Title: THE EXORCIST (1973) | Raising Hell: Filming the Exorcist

There were no computer-generated images in which you could portray the special effects of The Exorcist.
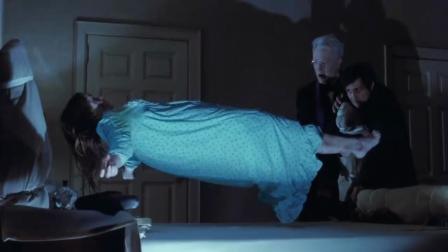They all had to be done mechanically.
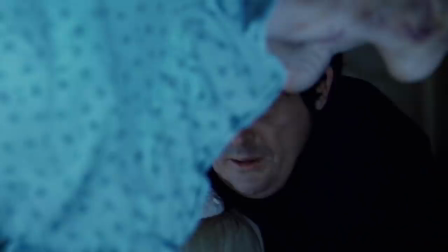And so when the two priests are reciting the liturgy and they see Linda's body
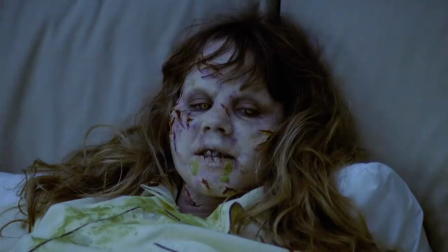levitate, they're seeing that right in front of them. We had to create everything mechanically on camera, and the actors could see that.
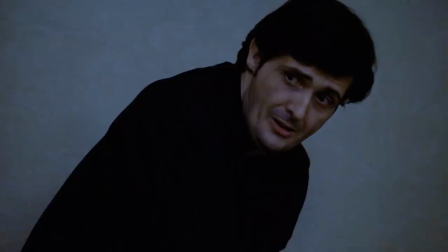What an excellent day for an exorcism.
And it was pretty frightening to look at.
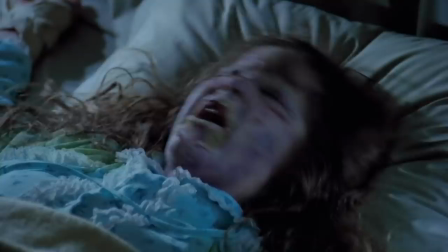And you could get the idea in the scene of what the audience was seeing.
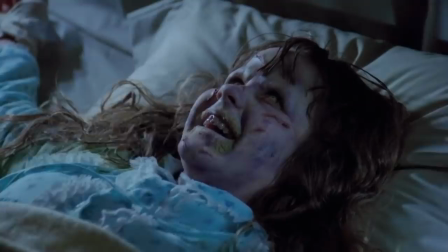And so, yes, the low-tech aspect of the film did help the film at that time.
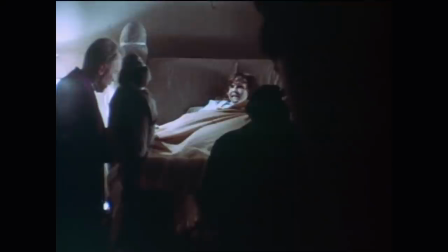I cast you out!
Fortunately, I had some good training in my commercial days.
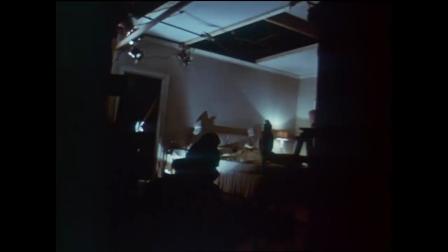And it just so happens that some of the things we did in commercials were fly people, and we flew them on wires.
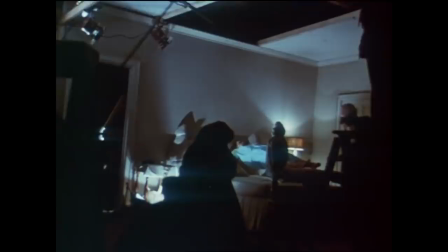And so I had this little stuff in my bag of tricks now, and I was able to call on it.
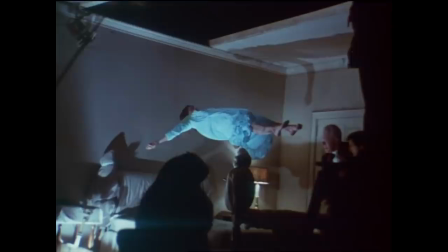And so I would have the set painter paint the wires with dotted lines. When you look at a dotted line, you're not going to see it that clearly, because anything that's dark against light, you'll see.
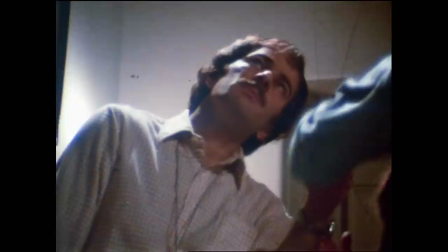Anything light against dark, you'll see. But when it's broken up with light, dark, light, dark, light, dark, you can get away with a lot with the background.
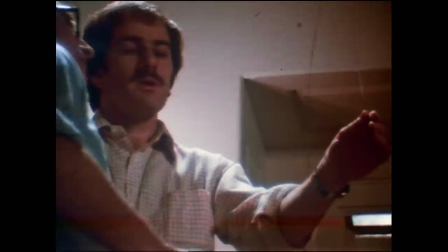I had lit it so that the background had shadows on it. And now with the painting, the scenic artist went out and hand-painted each wire.
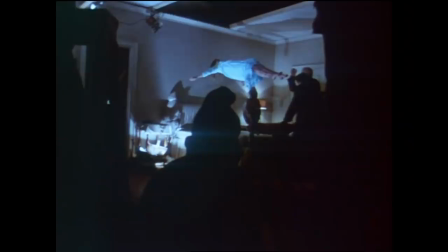And when I saw it blend into the background, I knew it was right.
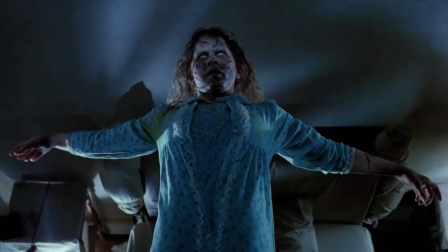The power of Christ compels you!
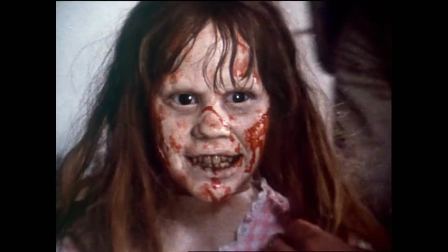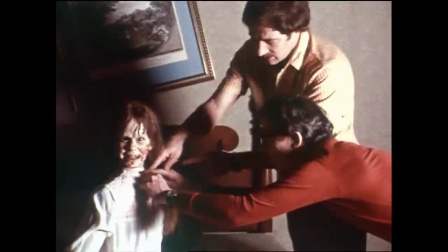I went along with the fact that the head spun, and obviously we all know it's not real.
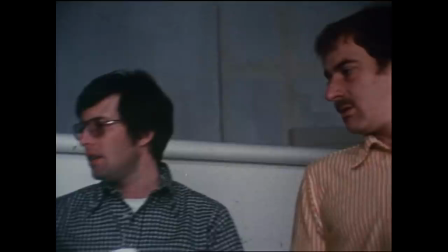That just proves a lot of people wanted to buy into amazing filmmaking. Everybody over the years always asks, how did she turn her head around? Well, here you're able to see it.
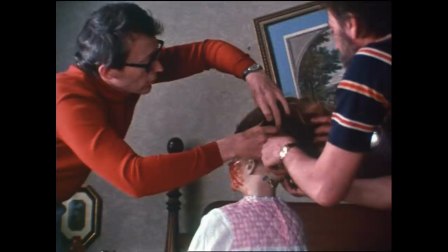It's fun to see that. And I remember doing it when we were working on it, how everybody was involved with, like,
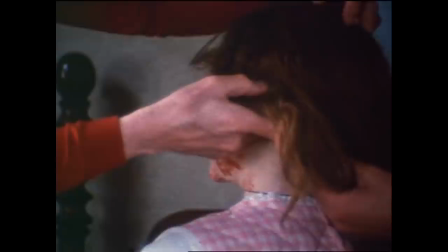opening this dummy's head up and the wires and being able to move the eyes and the mouth and all the different things independently.
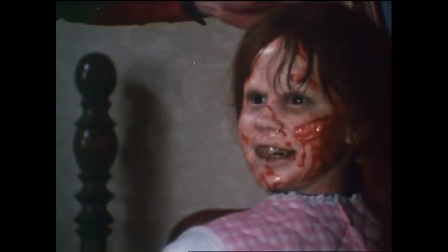I mean, Marcel Vercatur, the special effects man, and Dick, the makeup artist, just did an incredible job with everything.
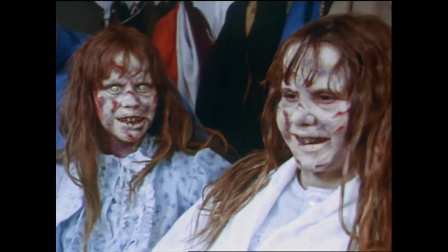The dummy sat up in the makeup room, so I'm constantly looking over at my face. I didn't enjoy the experience of being in its presence, let's say.
Of our Lord Jesus Christ, who lives and reigns with the Father.
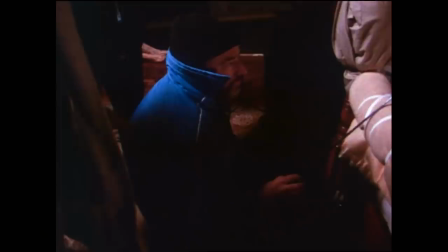We were all set to shoot the scene when she does the 360 degrees. And I said, I think we missed one thing, guys. And what's that? I said, breath. You can't see any breath. And Marcel went, oh my God, he's right, you know?
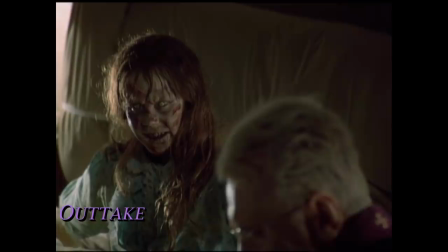And so Marcel Vercatur, the special effects man, he found a way to do it, and quickly.
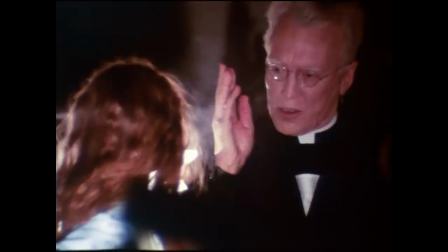And so we were able to shoot the scene. But things like that, it was such a collaborative effort there too.
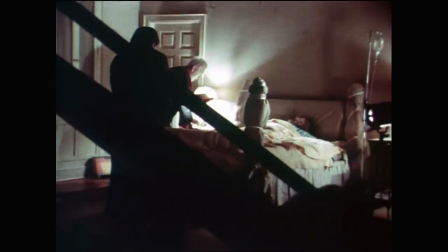And it's nice to show that collaborative effort, just to show how everything was done. You see that bed rocking, and to see how that works,
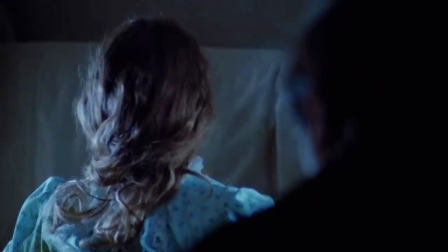and all the prop men that were back there just cranking away on a simple mechanical thing to make this supernatural thing happen.
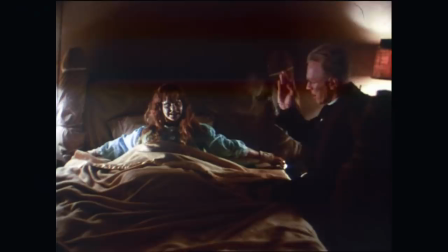Damien! Amen.
I said, Billy, we gotta cut this.
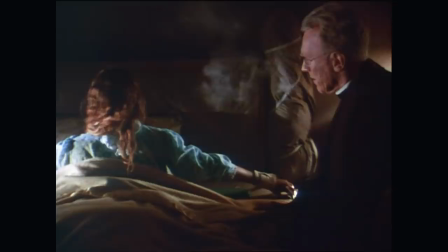The 360 degrees won't go. I was so wrong. I mean, that is iconic, that shot.
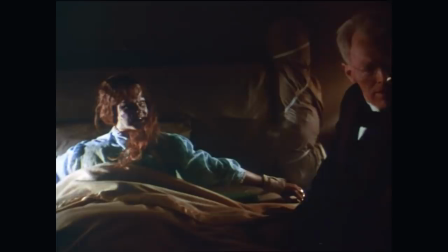The audience went goo-goo over that. They screamed. I still don't know why.
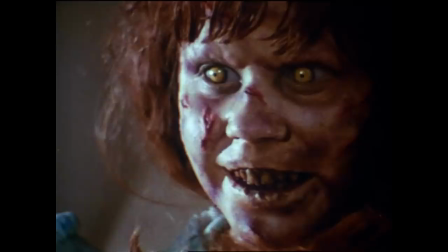I don't know. Maybe it's because so shockingly unexpected.